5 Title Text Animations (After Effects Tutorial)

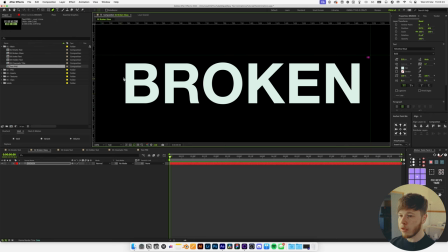496s
And you also want to make sure that you have the text layer, the layer selected, of course, and then you just want to click and drag and maybe do like a little bit like that.
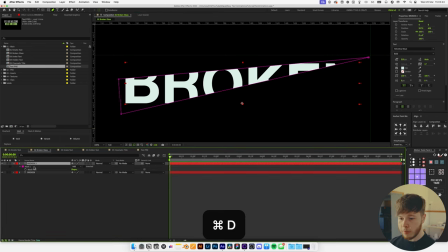504s
And now you have this mask, so you just want to duplicate that and then hit M to bring up the mask, and instead of add, change it to subtract.
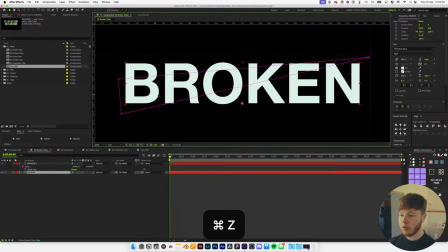511s
So now we've got this layer in here, which is like a broken gloss, like the broken segment. And now all we have to do is animate it.
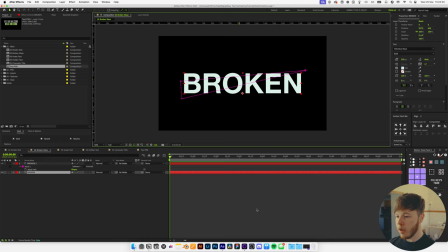517s
I'm just going to remove these rulers because we don't need them anymore. And let's go forward to about 3 seconds. And on my broken section, I'm going to hit P and keyframe the position, and I'm going to go forward a little bit,
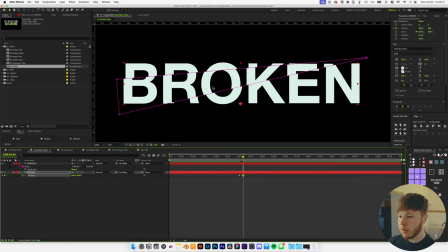528s
and then I'm just going to move the position a little bit to make it look like it's kind of slid off just a tiny bit. And we want to make sure that these keyframes are pretty tight together to make it look a little bit more realistic, so it kind of, it's a little bit more snappy. And you can always go in and again add something like a sexy speed, and that'll just help it out a little bit more,
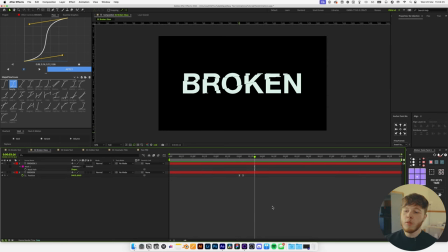546s
that it looks a little bit broken, but we want to sell it just that much more. And we can do that by adding an adjustment layer by hitting Shift Command Y, and then we're going to add a transform effect. And in the transform effect, we are, before we actually do anything with it,
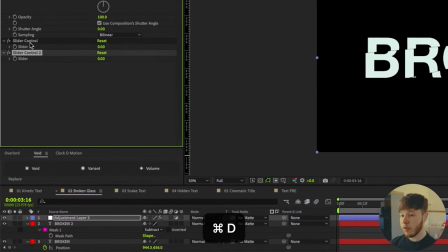560s
we're going to add two slider controls so that we can animate a little bit of a camera shake, and then we can alt click the position in the transform effect.
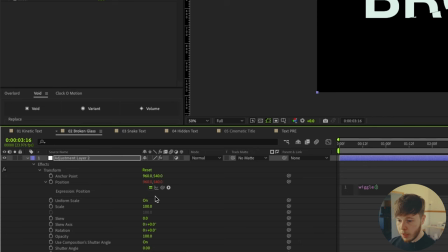568s
And what we want to type here is a wiggle expression, and then we want to take this pick whip and drag it to the first
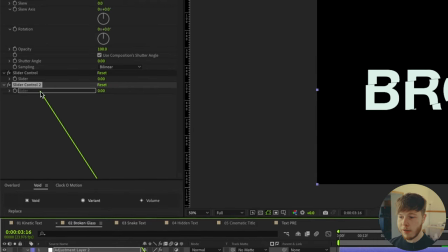574s
one, and then comma and select the second slider, and now we can animate a little bit of a camera shake here.
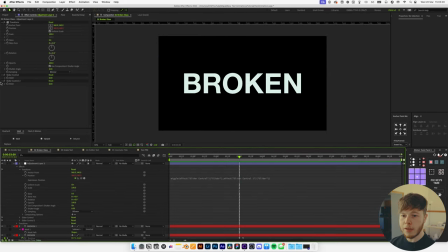581s
So if we go to right about where it happens, keyframe both of these, maybe set them to 10 by 10, go a little bit back so that we get a bit of buildup, and just set them to 0,
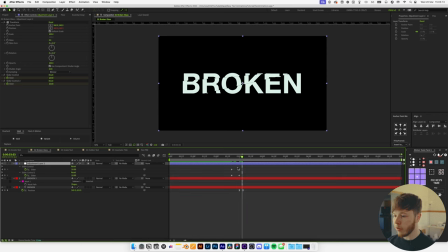592s
and let's click U on our layer here, and then right after it happens, just a couple frames after, we can just copy these copy and paste these first keyframes so it goes back. So now we have something that looks kind of like that, where it shakes and then it breaks. And just like that, we have a little bit of a broken glass animation where we have some buildup with the shake and then the actual breaking of the glass.
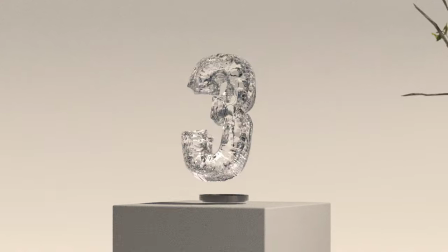611s
Just adds that little bit of realism. The next little text animation is a pretty cool one I saw recently online as well,
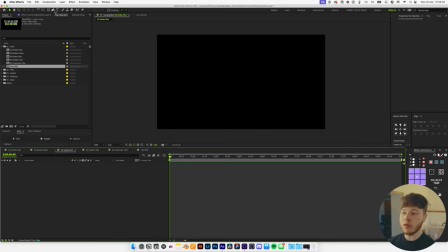618s
and it's just using paths to create a really cool look, and I like to think of it like a snake text type of look, and I just think it'll work really well for like little animated pieces, spicing title cards up a little bit.
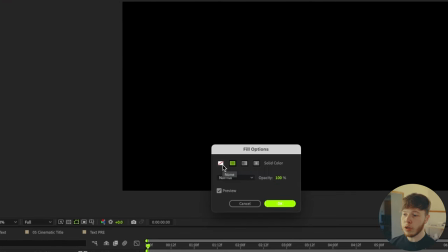629s
But super simple, we are gonna take our pen tool, we are gonna remove the fill, and then we are gonna add a stroke this time.
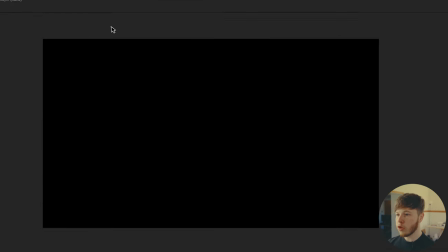635s
And I like to keep it colorful, add some nice colors in there, and then we just wanna click and drag until we get a pretty cool looking shape over here.
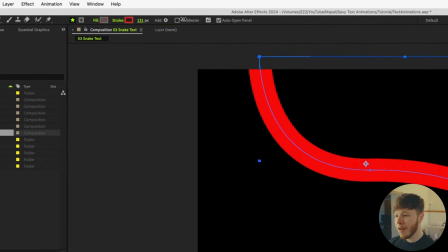643s
And then we're gonna increase the stroke width a good bit, enough to where our text would fit inside of it.
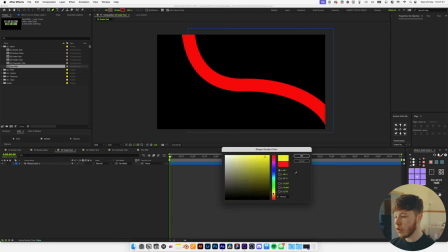648s
And then we can click off and we can change the color, and you can make however many layers of this that you want, just depending on the look that you're sort of going for here.
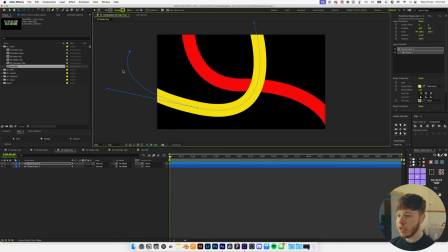656s
But I like to go pretty wild with it, maybe like 2-3 layers, just to fill up the screen pretty nice and get some good colors in there.
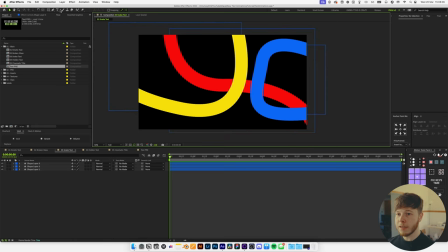664s
So something like that looks pretty good. And all we gotta do now is if we take some text and let's just type out like and subscribe,
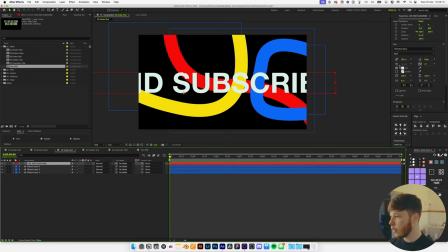674s
if I could spell, just like that. And let's scale that down a little bit so that we know it'll fit inside. This looks pretty good. And I'm just gonna center that up. Now, let's take our one shape here, let's take this yellow one, and if we search for path up here,
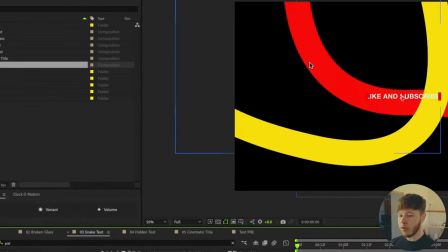689s
and then we copy that, and then on with our text layer selected, hit G to select your masking tool,
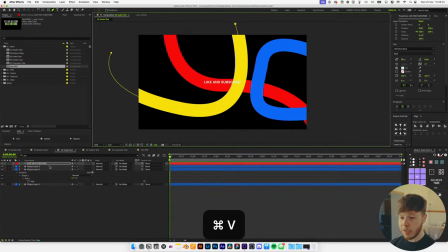695s
click, and then hit Command V to paste that path onto there, and then you can click off,
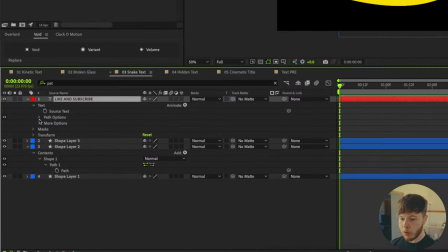700s
and then if you open up the text, go into text, path options, and then select the mask that you just added.
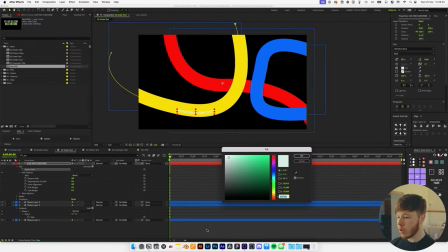705s
Now we get this text down here, maybe we'll change the color a little bit so we can actually see it. Like a black. Now we can play around a little bit with where we want it to start and the animation, but the first thing I'm going to do is select it, and at the end of it I'm going to add a space,
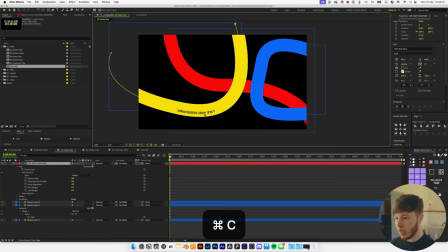719s
and then I'm going to hit Command A to select it all, and then I'm going to hit Command C, and then I'm just going to paste it a whole bunch of times, just enough that we can get some animation in there.
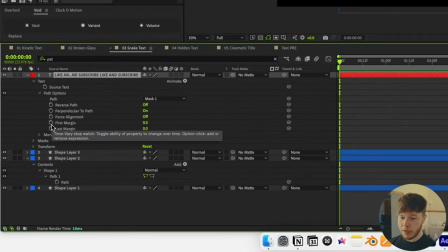727s
And then you want to animate the either the first or the last margin, doesn't really matter,
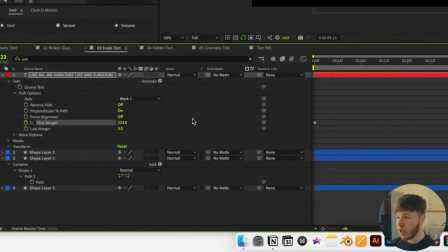732s
but just keyframe that, go to the end and just move it in whichever direction you kind of want, and that'll give you some nice animation in there that just moves the text along.